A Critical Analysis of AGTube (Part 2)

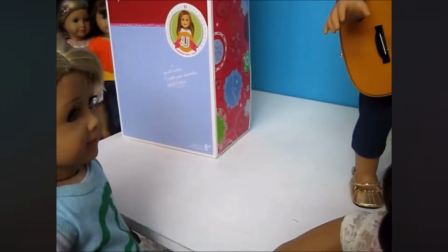1727s
Dolls who play important characters still appear as extras in group scenes. Whenever the dolls fall, she tries to add that to the plot.
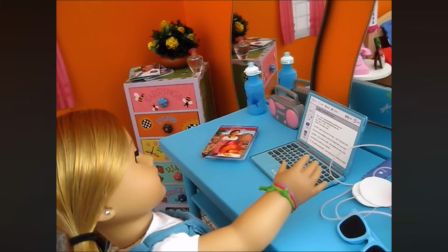1734s
Cameras are inconsistent from season to season. This change in audio when she starts screen recording in Music and Me.
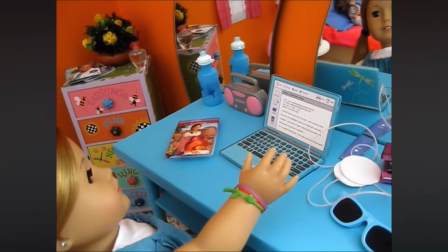1741s Indie music. Okay, here we go. Indie music.
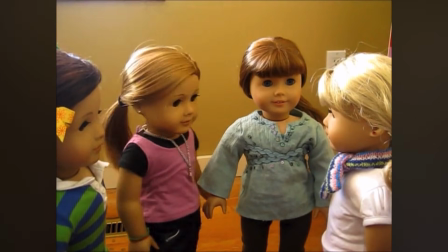1746s
Independent labels that have a long history of— All the girls say the wrong names or misuse words or phrases every once in a while. There's a real charm to the simplicity and gung-ho nature of that. A moment of art for art's sake. Every once in a while, there's something that's too illogical or just doesn't click for me, but so often I appreciate this mix of imagination and simplicity. Just doing things, even if they don't totally look right. Suspension of disbelief. Utilizing what you have and appreciating and working within your element. And doing things only a girl would do.
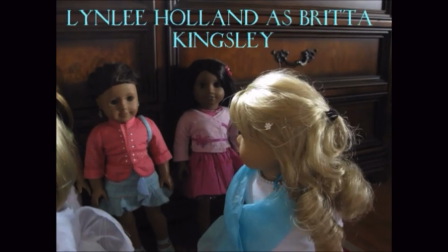1778s
Her character's insane fucking names. Girls dressed nicely to go living in the wilderness.
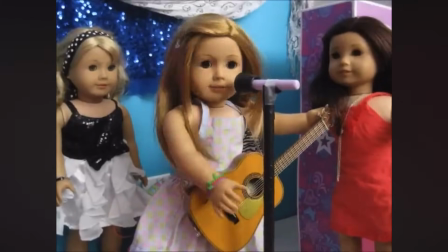1783s
Kaylin's normal singing voice and literal 2 songs she sings for a whole season straight.
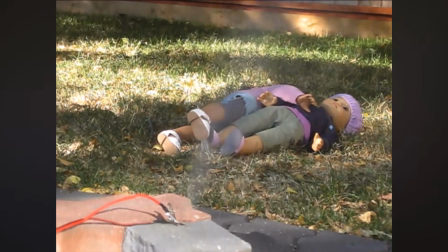1788s
How she entertains herself by giving characters funny voices. And still, the cutest thing is her brother engineered the explosives for Search and Destroy. What a lovely way to incorporate your brother into something you're into. And it goes to show how much of this was play. And AGSmiless is an interesting middle ground in between the two of them.
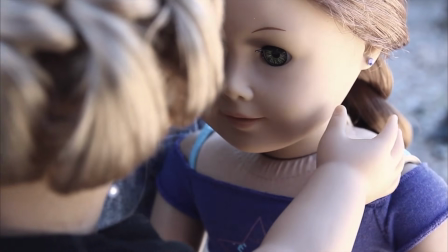1806s
While she definitely has the strongest grasp narratively, aspects of her work technically are both incredible and of that younger, messy quality.
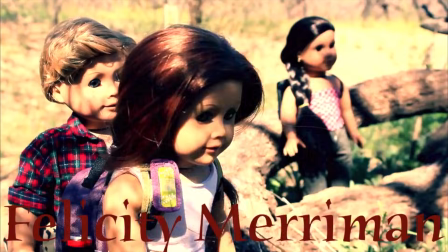1814s
I think we see that most in her intros. The songs are always blaring like it's literally a jump scare in Aragara.
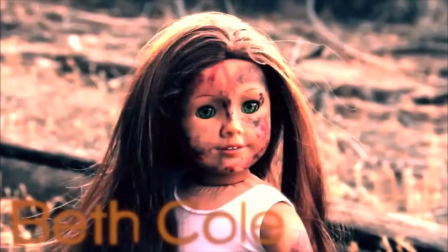1821s
Sometimes the intros are amazing, like the legitimately terrifying season 2 intro of Aragara, but others drag forever,
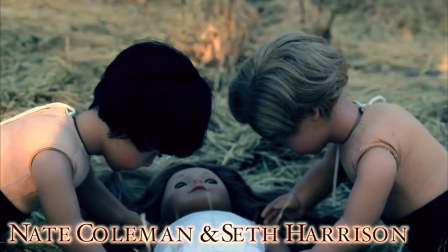1828s
feature bachelor-esque shots of shirtless boys, but the love of these dolls, their stories, and all the extra elements around the show speak to that young, giddy creator mentality, so I'm willing to give them a pass. Girl of the Year Studios intros are all iconic.
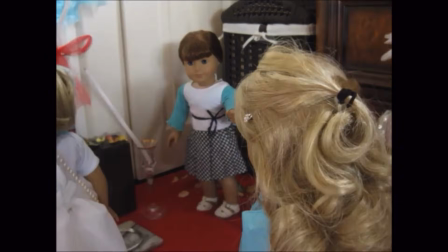1844s
They're generally standalone tableaus where every character is seen being themselves in a setting important to the show.
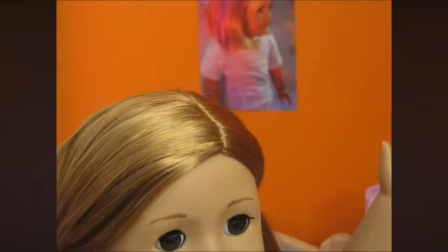1851s
And they're some of the only stop motion scenes in Girl of the Year Studios shows, which bring a more polished quality to them. AGSmiless appropriates the most surface elements from conventional shows,
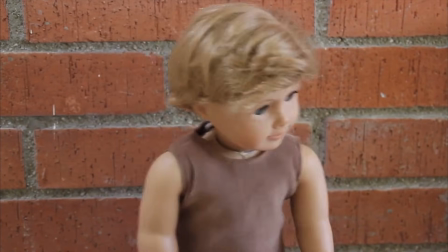1861s
adopting previously on and next time segments from a little into Aspen Heights onward.
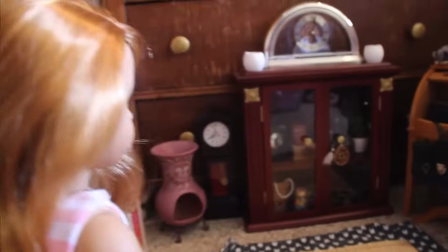1866s Previously on Aspen Heights.
And creating false behind the scenes and interviews with the doll cast. Both she and Basilmentos regularly use non-diegetic music, which Girl of the Year Studios soundtracks generally consist of music heard by the characters.
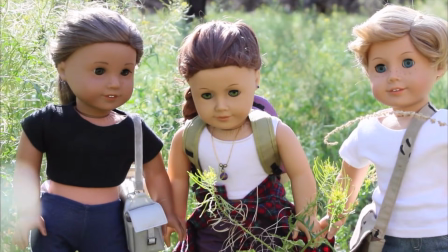1881s
Similar to Basilmentos, the shots in Aragara especially feel intentionally composed,
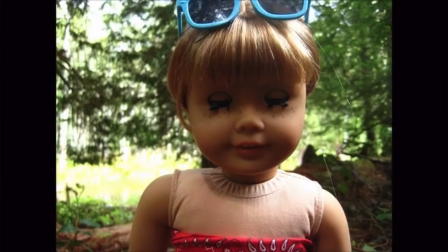1887s
and both of them weren't afraid to go to a variety of natural locations to shoot,
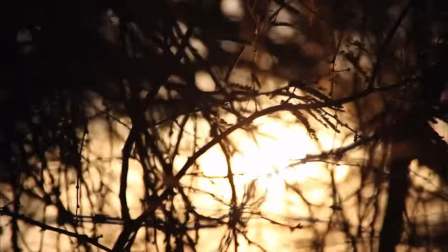1891s
which allows for more interesting landscapes, B-roll, and feels more professional overall. I always wonder if she wrote Aragara because she found that giant hole, or if she had to scout for that location. And AGSmiless' production design is always on par.
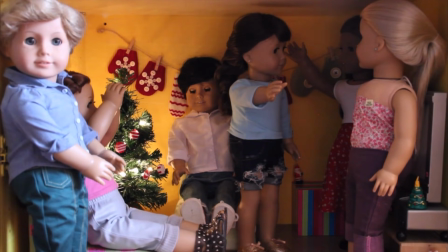1906s
She knows how to dress a scene with what she has and make or omit what she doesn't, which is the same when it comes to her makeup or special effects.
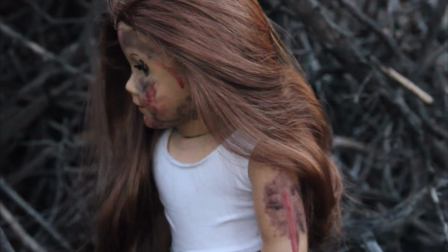1913s
Because the dolls get into a variety of genuinely violent situations,
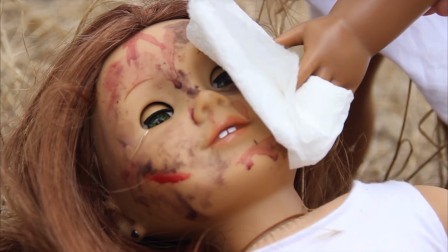1917s
she has to shoot action sequences and gore up the dolls' faces and bodies without harming them irreparably. And I think she always strikes a nice balance of realism and fantasy. She can use our associations of what a doll is supposed to look like to make them scary,
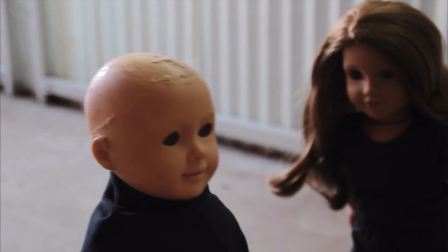1932s
whether it's what they're wearing or imperfections on their faces and heads, which is a really clever way to use broken dolls. When I say this stuff is scary or mature, I mean it, and not just in an edgelord way.
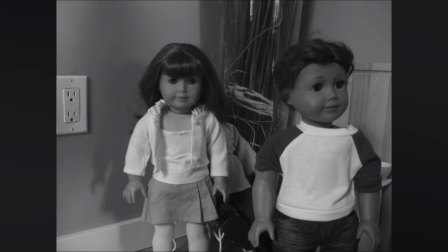1944s
Search and Destroy is not a totally inaccurate painting of a war zone.
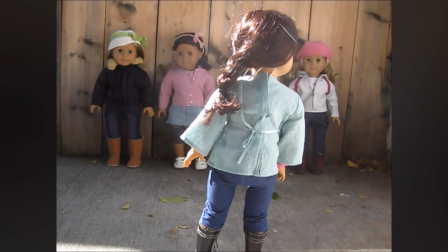1948s
And if I had a nickel for every time there were training montages for child soldiers, I'd have 2 nickels, but that's pretty weird, right? Realm of Aragara especially is a show that deals with truly mature themes, and works through them without using them as shock value.
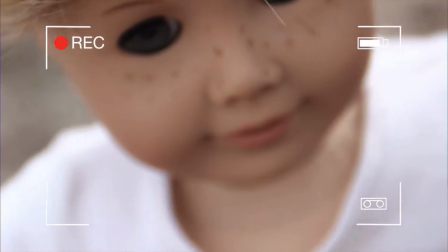1963s
Plus, we get that found footage stuff in season 2 that's shot so differently but really works.